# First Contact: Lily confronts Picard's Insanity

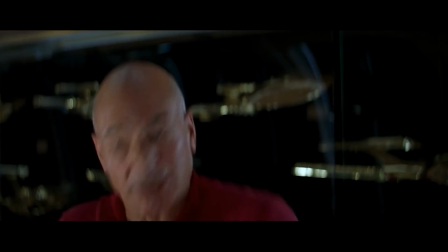(0:00)
What's up lore masters?
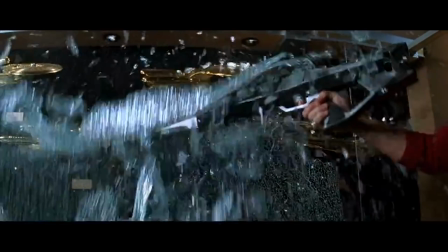(0:02)
In today's video we'll be breaking down probably the most well-known and powerful scene in all of the First Contact movie.
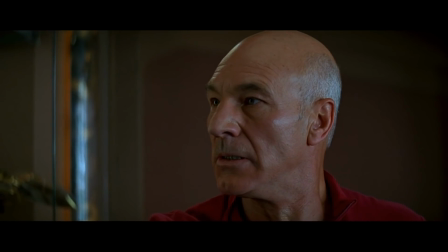(0:09)
Last time Picard was making some pretty stupid decisions which would ultimately result in the loss of the Enterprise and even Earth.
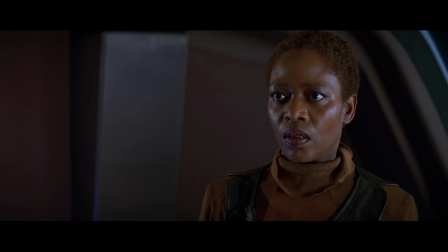(0:16)
Everyone knew that it was time to blow the ship to holy hell but he just couldn't let it go.
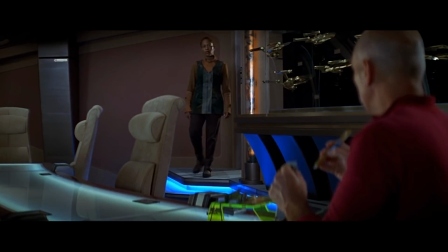(0:21)
Let's break it down.
You son of a bitch. This really isn't the time.
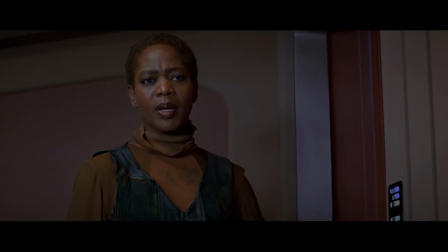(0:28) Okay I don't know jack about the 24th century, but everybody out there thinks that staying here and fighting the Borg is suicide.
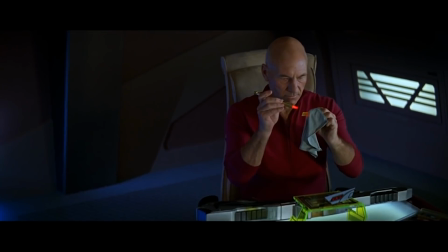(0:35) They're just afraid to come in here and say it.
Overall, there isn't a lot to add to the scene just yet. They are setting up for what Picard is about to do, however.
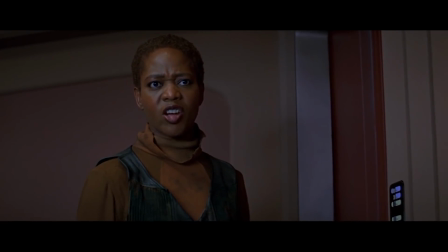(0:43)
I will say though that the different intermixed cuts of mid-close-up shot to mid-shot and then wide shot is a great way of establishing the area they're in.
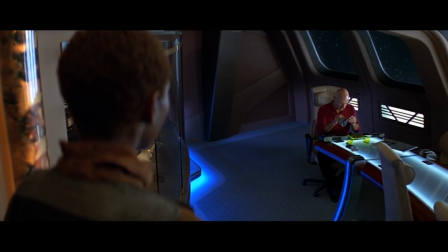(0:52)
It's also an effective way of showing how far apart the two are.
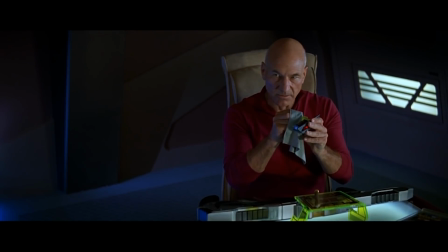(0:55)
Lily knows what he is doing is insane, and Picard is really set on trying to kill every last Borg.
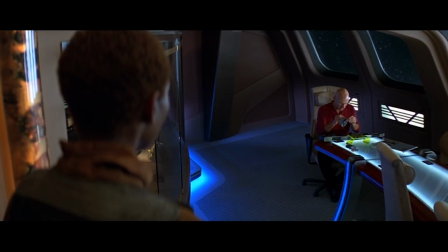(1:02) The crew is accustomed to following my orders. They're probably accustomed to your orders making sense.
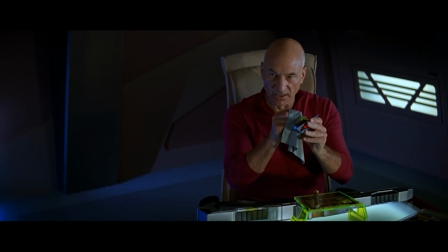(1:07) None of them understand the Borg as I do. No one does. No one can.
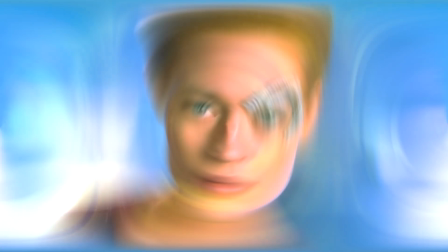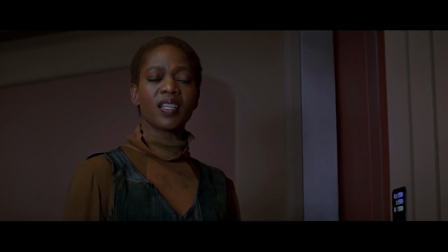(1:21) What is that supposed to mean?
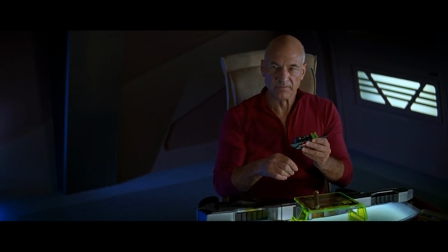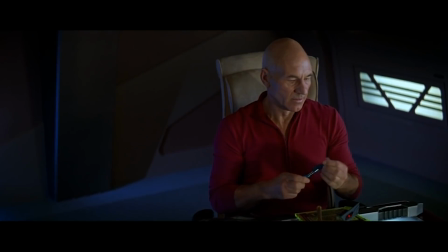(1:27) Six years ago, they assimilated me into their collective.
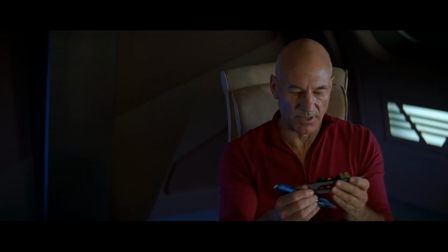(1:34) I had their cybernetic devices implanted throughout my body. I was linked to the hive mind.
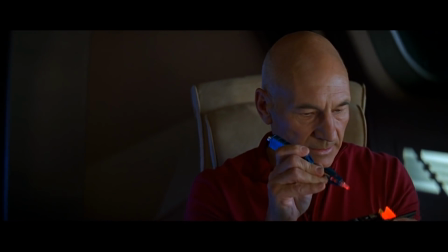(1:41) Every trace of individuality erased. I was one of them.
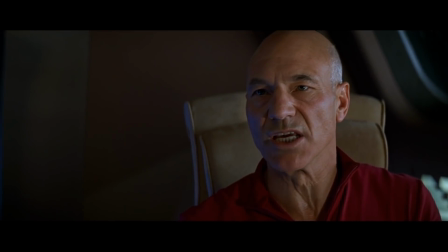(1:48) So you can imagine, my dear, I have a somewhat unique perspective on the Borg, and I know how to fight them.
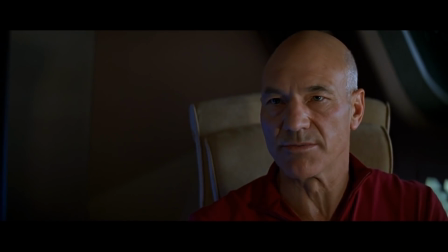(1:57) If you will excuse me, I have work to do.
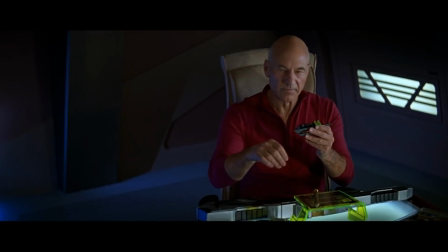(1:59)
So, jokes aside, this is the beginning of the cracks for Picard, and the camera work really helps to push that point.
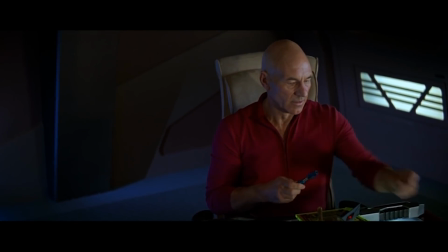(2:07)
Picard still has on his superior visage, the veneer trying to stay intact.
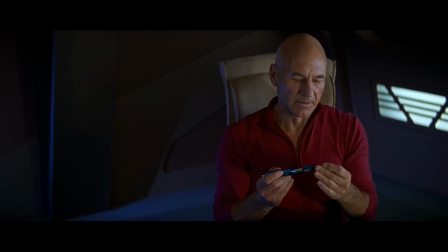(2:12)
He believes that he is still an evolved human,
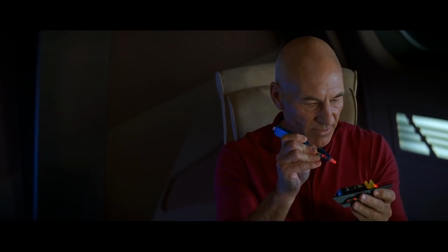(2:15)
but as the man begins talking about the Borg and how only he can understand what's happening, the camera slowly begins to move closer to him.
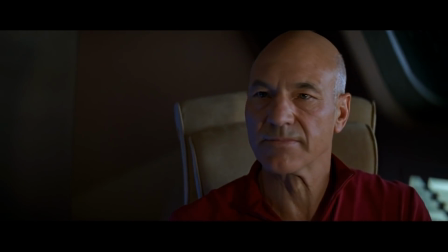(2:23)
Things are starting to get much, much more intense. He wants them to suffer, and even now, we can begin to see the truth.
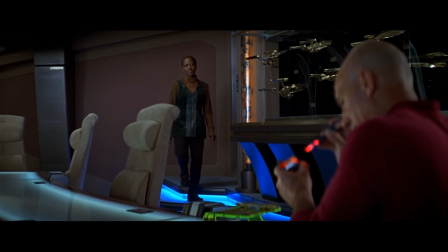(2:33) I am such an idiot.
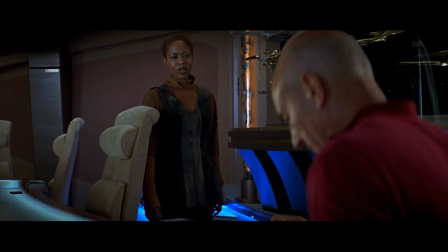(2:38) It's so simple. The Borg hurt you, and now you're going to hurt them back.
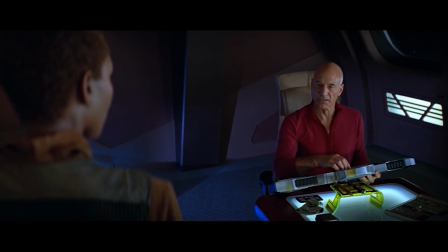(2:44) In my century, we don't succumb to revenge. We have a more evolved sensibility. Bullshit!
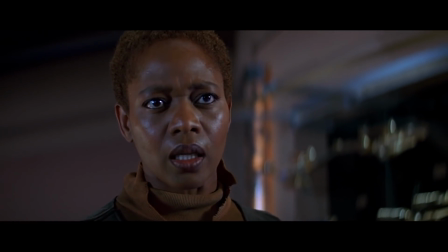(2:50) I saw the look on your face when you shot those Borg on the holodeck. You were almost enjoying it!
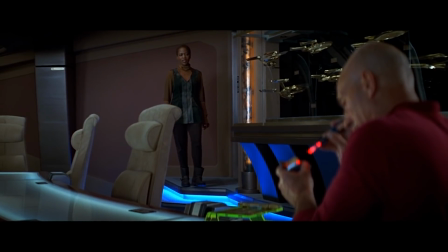(2:59) Dare you!
There has to be an irony in modifying a gun because you can't kill your enemy with it,
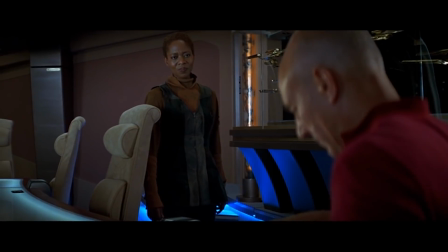(3:05)
so you have to try and make it more lethal while saying you're above murder. Beyond that, we finally start seeing Picard truly face off with Lily.
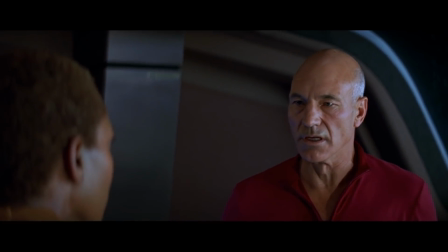(3:14)
The camera moving up with him does give a little bit of a weird effect, like he's floating up,
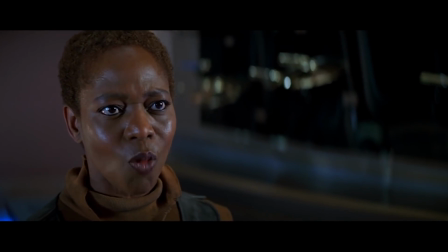(3:18)
but the reason they do this is so they can keep that tight shot on him to show his emotion.
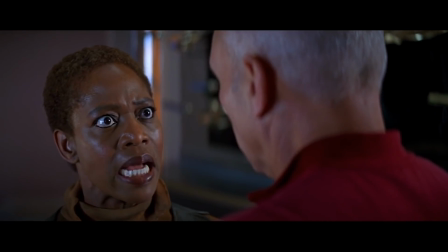(3:23)
It proves that he's forced to face the fact that he may not be as evolved as he thought.
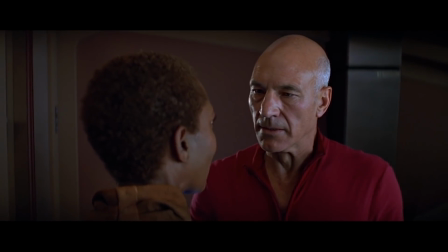(3:27)
You can see the change in his tone and demeanor as well as while he's beginning to get irritated.
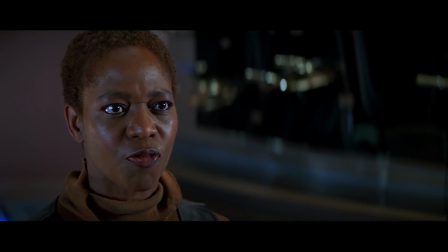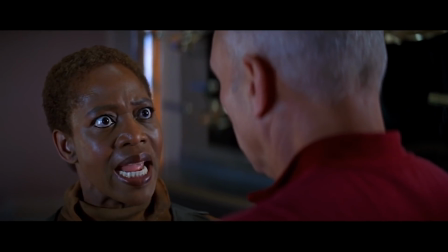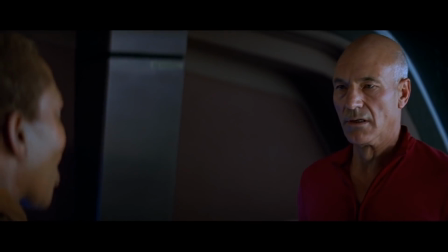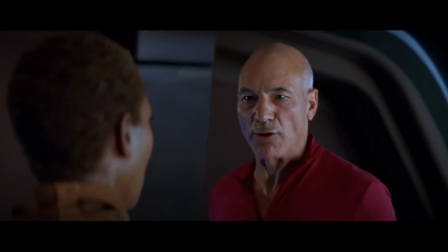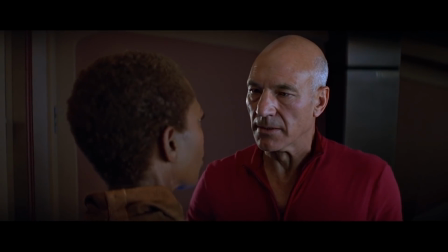(3:57) you killed Ensign Lynch? There was no way to save him. You didn't even try.
If we're being honest here, this is unfair.
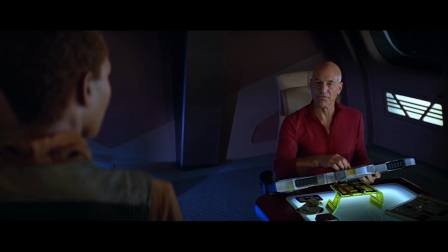(4:05)
Ensign Lynch and the other Borg were going to assimilate both of them.